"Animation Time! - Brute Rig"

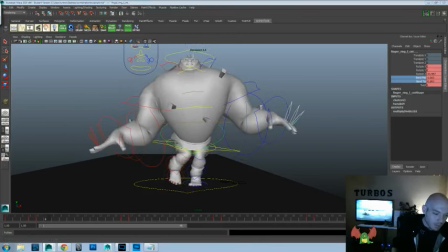(52:45)
it's gonna be too busy, at least give yourself like an hour a day, you know, to put towards whatever it is that you want to be in life and you want to do. Otherwise, I mean, is it really something that you find important? I don't know.
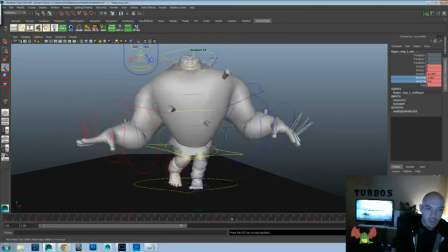(53:00)
I would challenge you to continue to try to do your best every day and to keep pushing forward. I think that might be a little too busy, but we'll see.
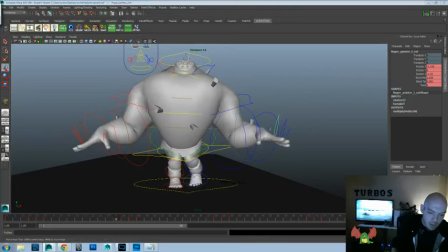(53:12)
And then what we're going to do is we're going to take everything that's on this finger, and we're going to push it forward a frame so that it's kind of leading the movement.
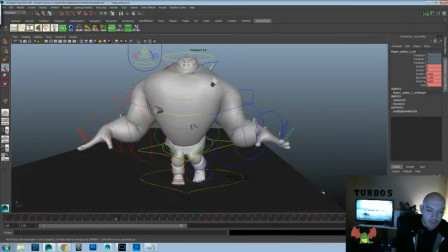(53:20)
I usually like to lead with the index and follow with the pinky. I find that gives a good variation, so that there's a little bit of differentiation. I do want to do this one a little bit more.
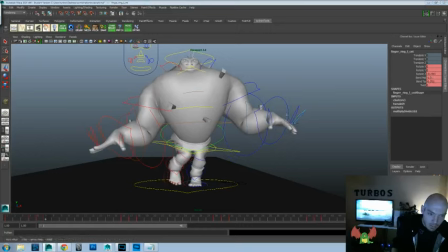(53:39)
And by that, I mean, we'll maybe delay it a frame. Or change it up. It's just, it's too much of that same shape.
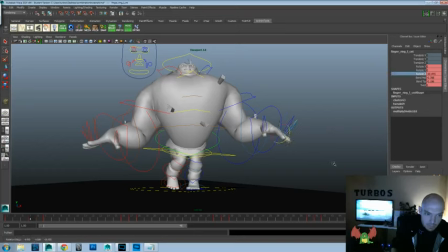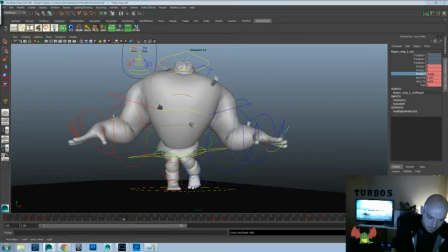Yeah, let me know down below, like, what were some good exercises that you tried for yourself or that helped you,
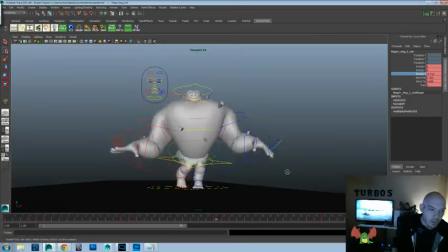(54:19)
you know, get a different view on your work or push your work further or get you to the next step as you were learning and everything, too, because I think that's kind of something that doesn't really, I mean, people will just say, like, you know,
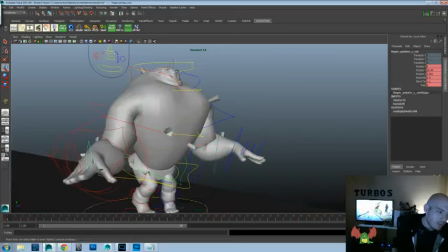(54:31)
keep working at it, keep going, keep doing hard, you know, keep trying every day,
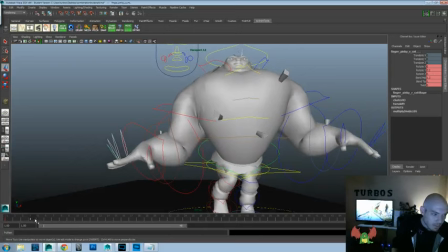(54:37)
keep being motivated. But sometimes, like I said, with the you know, taking a break, stepping back
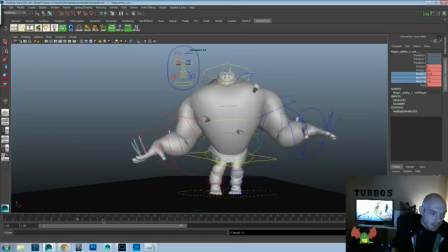(54:45)
from everything and going outside and, you know, changing your surrounding and everything, that was one thing that really helped me. And, you know, making it a point to force myself to continue to look at stuff even when I was kind of satisfied with it,
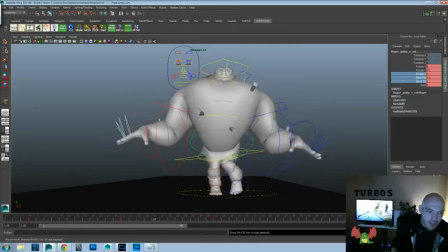(55:04)
to force unsatisfaction with your work, so that you can push it to the next level.
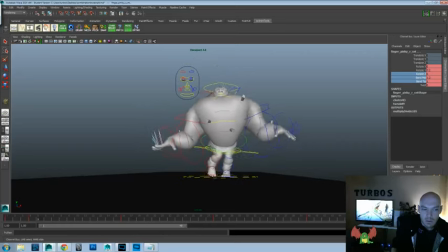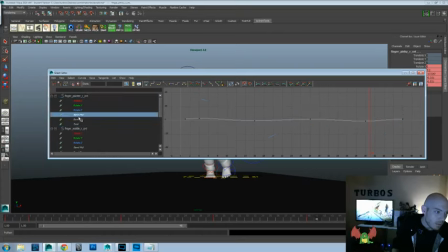(55:21)
too much, but we'll go ahead and we'll grab all of the mid and tips and mid and tips and mid and tips. We'll delay those a frame. We'll grab all of the tips.
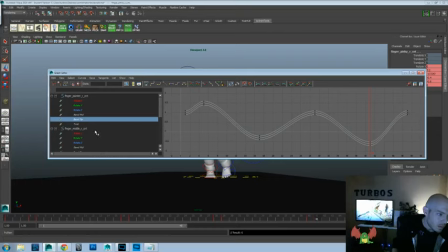For some reason, I'm scrolling past that one. We'll delay those a frame as well. Let's go and watch that now.
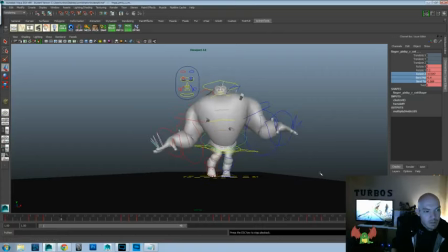Hey, let's go ahead and take that index finger and we'll push it forward a frame so that it leads.
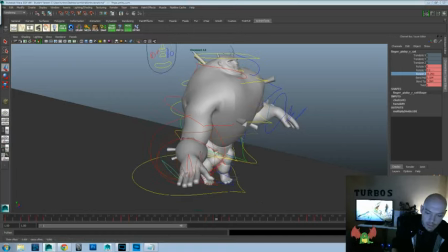(56:06)
And take the pinky and we'll delay it two frames just so it's not exactly the same as the other hand here.
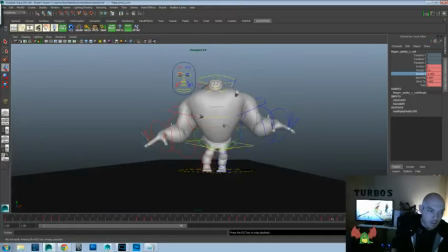(56:13)
Let's go ahead and watch it.
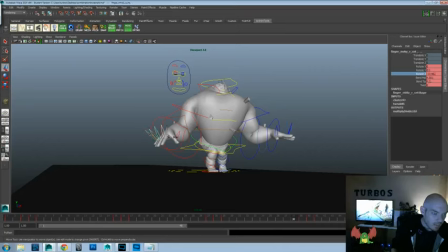(56:30)
I think we can play up the mids a little bit more. Don't feel like they're bending enough. Downward should be these positions. I want them to curl in just a little bit more.